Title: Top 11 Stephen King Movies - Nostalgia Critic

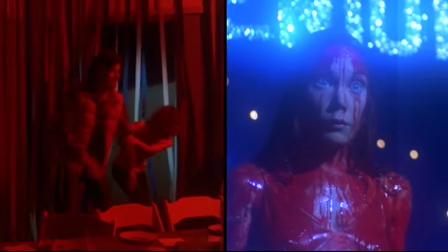[8:31]
Carrie used an experimental split-screen editing that was used only in a handful of films at the time.
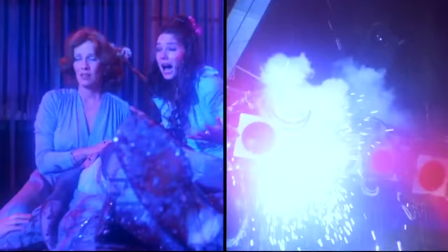[8:36]
While this might seem a little gimmicky, it's surprisingly effective in a film like this, adding to the uncomfortable nature of what you're watching.
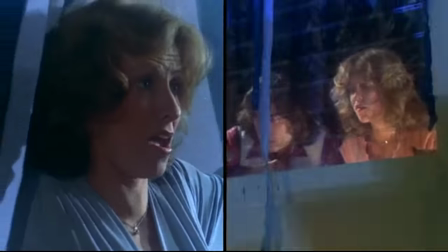[8:43]
Even with the option of two shots, there's nowhere you can look that isn't showing someone suffering.
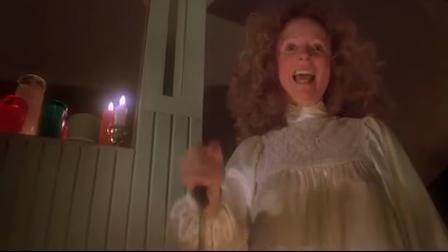[8:48]
Lots of people had tried to replicate the idea, tone, and overall creep value that Carrie has created,
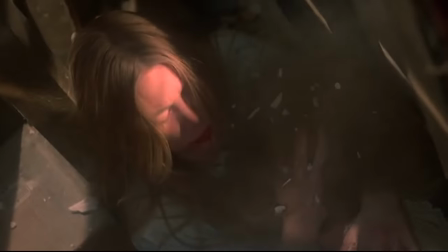[8:54]
but even with all the imitators, there's only one Carrie. Only one Carrie!
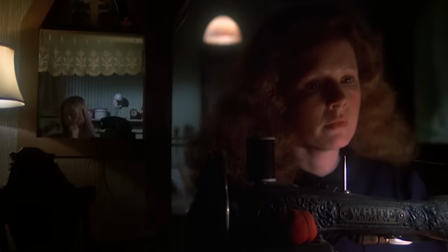[9:01]
It's uncomfortable, it's eerie, it's a painful delight from beginning to end. Pleasant dreams, and remember, they're all gonna laugh at you!
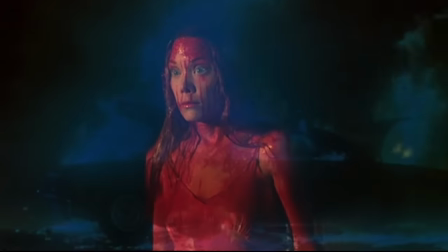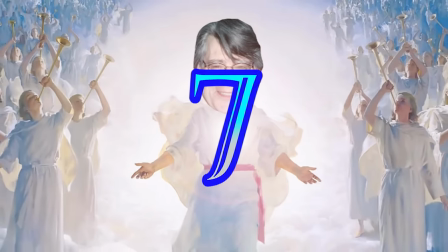[9:17] Hallelujah! Hallelujah!
Number 7.
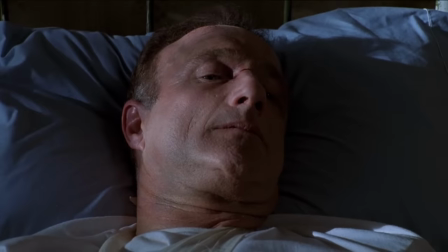[9:22] Hallelujah!
Misery. It's every celebrity's nightmare, being held hostage by a crazy fan who's virtually impossible to please.
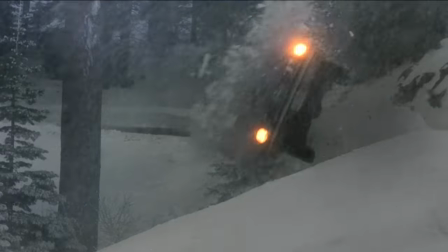[9:31]
A famous writer gets in a car crash and is picked up by a seemingly kind and timid fan.
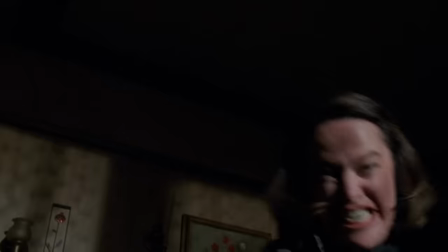[9:35]
When she reads his latest book though, she reveals a psychotic monster who can't stand the idea of her favorite character being dead.
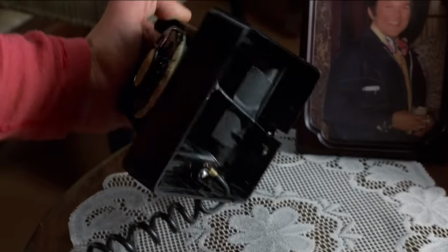[9:42]
She not only forces him to write a follow-up book, but she locks him in the house, cuts off all the phone lines, and even breaks his legs.
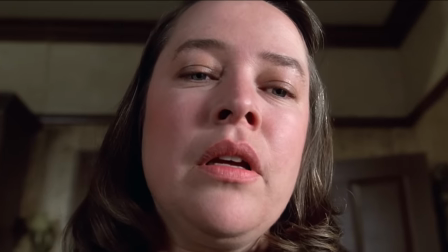[9:49]
All in the name of love. The story brilliantly shows not just the physical torture she puts him through, but the mental torture as well,
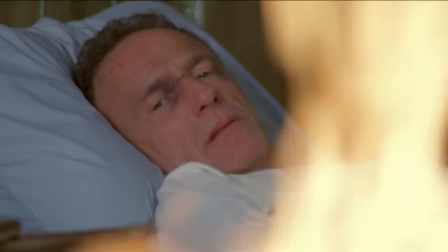[9:57]
as he has to burn some of his favorite writings. as well as find out more and more how crazy his caretaker is,
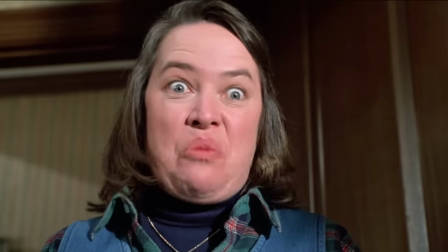[10:03]
and constantly navigate through her crazy mood swings to please her and survive.
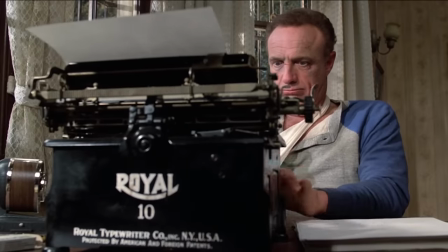[10:07]
All the while, he's writing this book that she constantly checks to make sure it meets her standards. The internet was made for a fan like this!
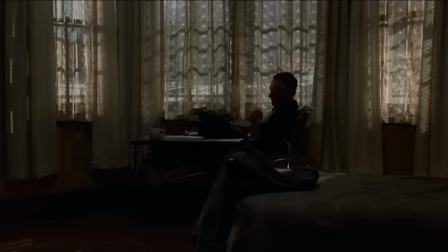[10:16]
The payoff of writing the book works out to a revenge that's so sweet and so fitting, I dare not ruin it here.
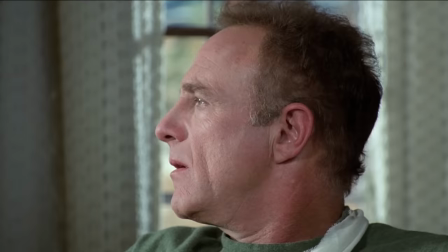[10:22]
Nevertheless, it ties into the obsessive nature of some fan cultures that, as I said before, isn't too far removed from current fan cultures.
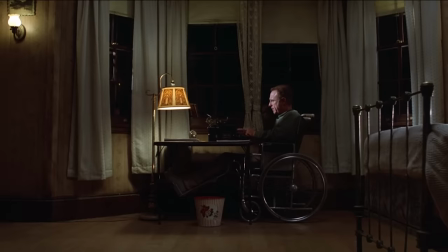[10:30]
The nice thing is, it's a cautionary tale for both sides, the creator and the fan.
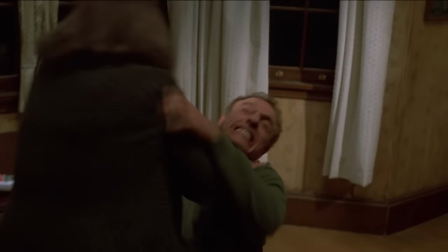[10:35]
With the fan, we see how crazy someone can push an obsession, and with the creator,
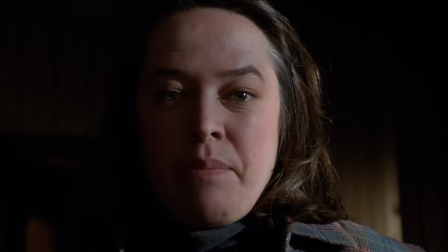[10:39]
we see writing for the heart as opposed to please your crowd can have pros and cons that you have to be ready to deal with.
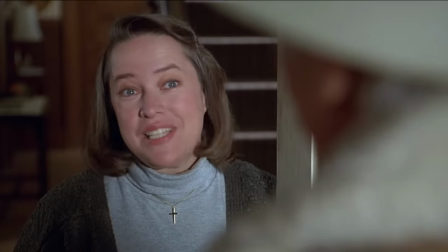[10:46]
Well, maybe not this extreme. Hopefully. From kind and quiet to brash and loud, this film runs the insanity up to 11.
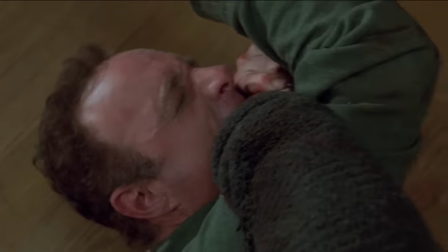[10:54]
From Spinal Tap, which Rob Reiner also directed. Now that's a comparison!
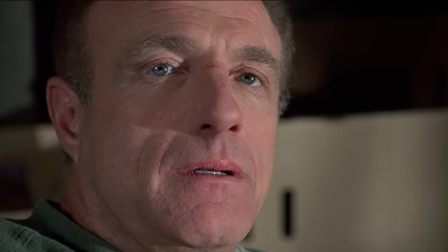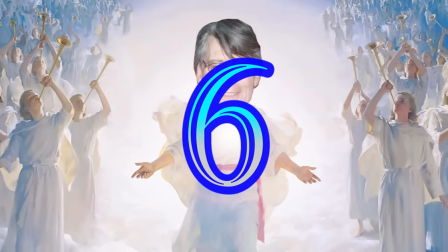[11:07] Hallelujah. Hallelujah.
Number 6.
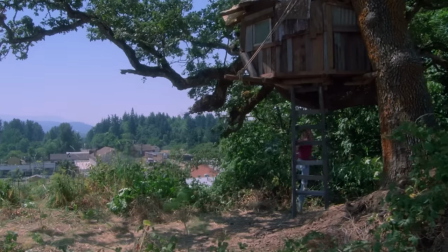[11:13] Hallelujah.
Stand By Me. Reiner, I guess, has a way with King stories, as this is the second big hit he's done with him.
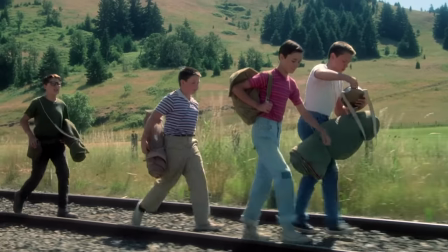[11:19]
Although, boy, it couldn't have been more different from Misery. This coming-of-age story centers around a group of boys, all dealing with their own problems, getting together to find a dead body.
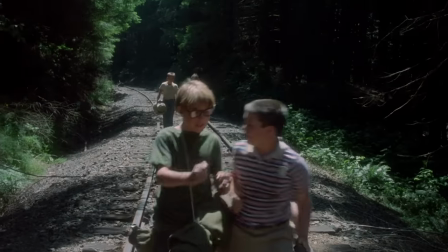[11:28]
Not the most uplifting of missions, but it's not always the most uplifting of films. Like most King stories, the kids in this have a lot of shit they have to get through,
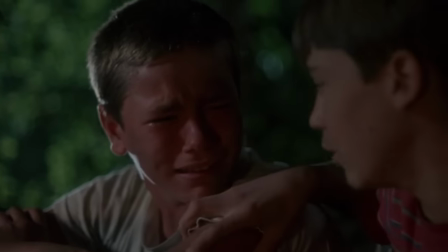[11:37]
and it's their ability to stick together, shoot the shit, and just be a friend when there's so few that gets them through it.
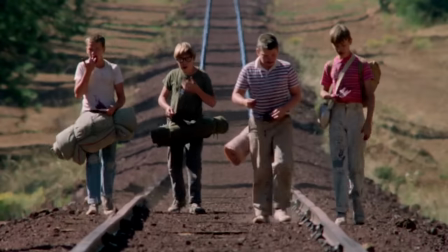[11:43]
The film certainly has a lot of positive moments as well, with a lot of jokes, chases, and tough life lessons.
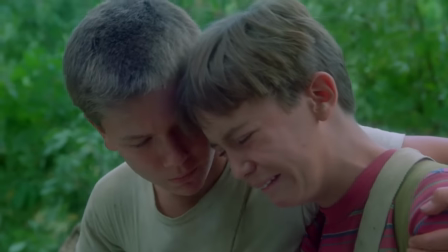[11:49]
The acting in this is stellar, and it's no wonder with such an amazing cast of then-unknowns.
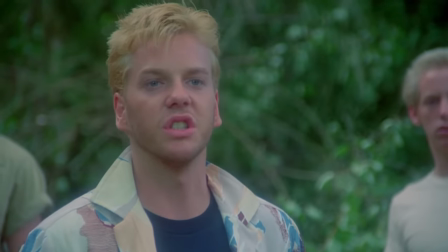[11:54]
Will Wheaton, Corey Feldman, River Phoenix, Kiefer Sutherland. Everyone gives the exact right performance in this aggressive story of childhood
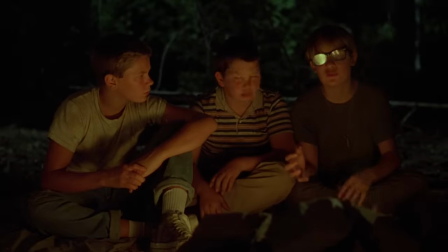[12:03]
that still manages to dig through the harshness and turn out some very human moments.
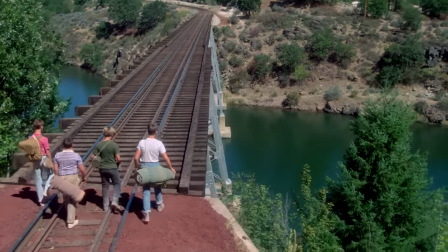[12:07]
The kinship these kids develop is strong, memorable, yet simple. It's being there for one another because no one else is, and sometimes when you do that,
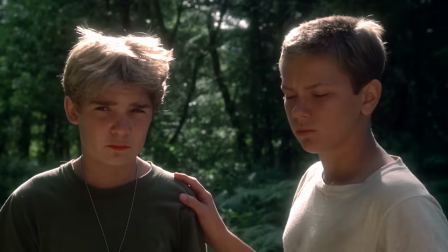[12:16]
you find you want to be there for that person too, no matter how strange or troubled they might be.
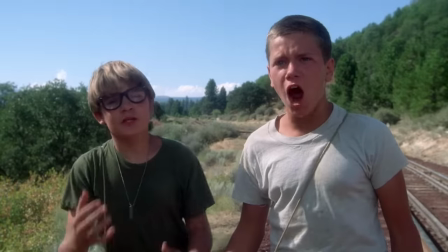[12:20]
It's a collection of friends and moments that makes this story one hell of an unforgettable adventure.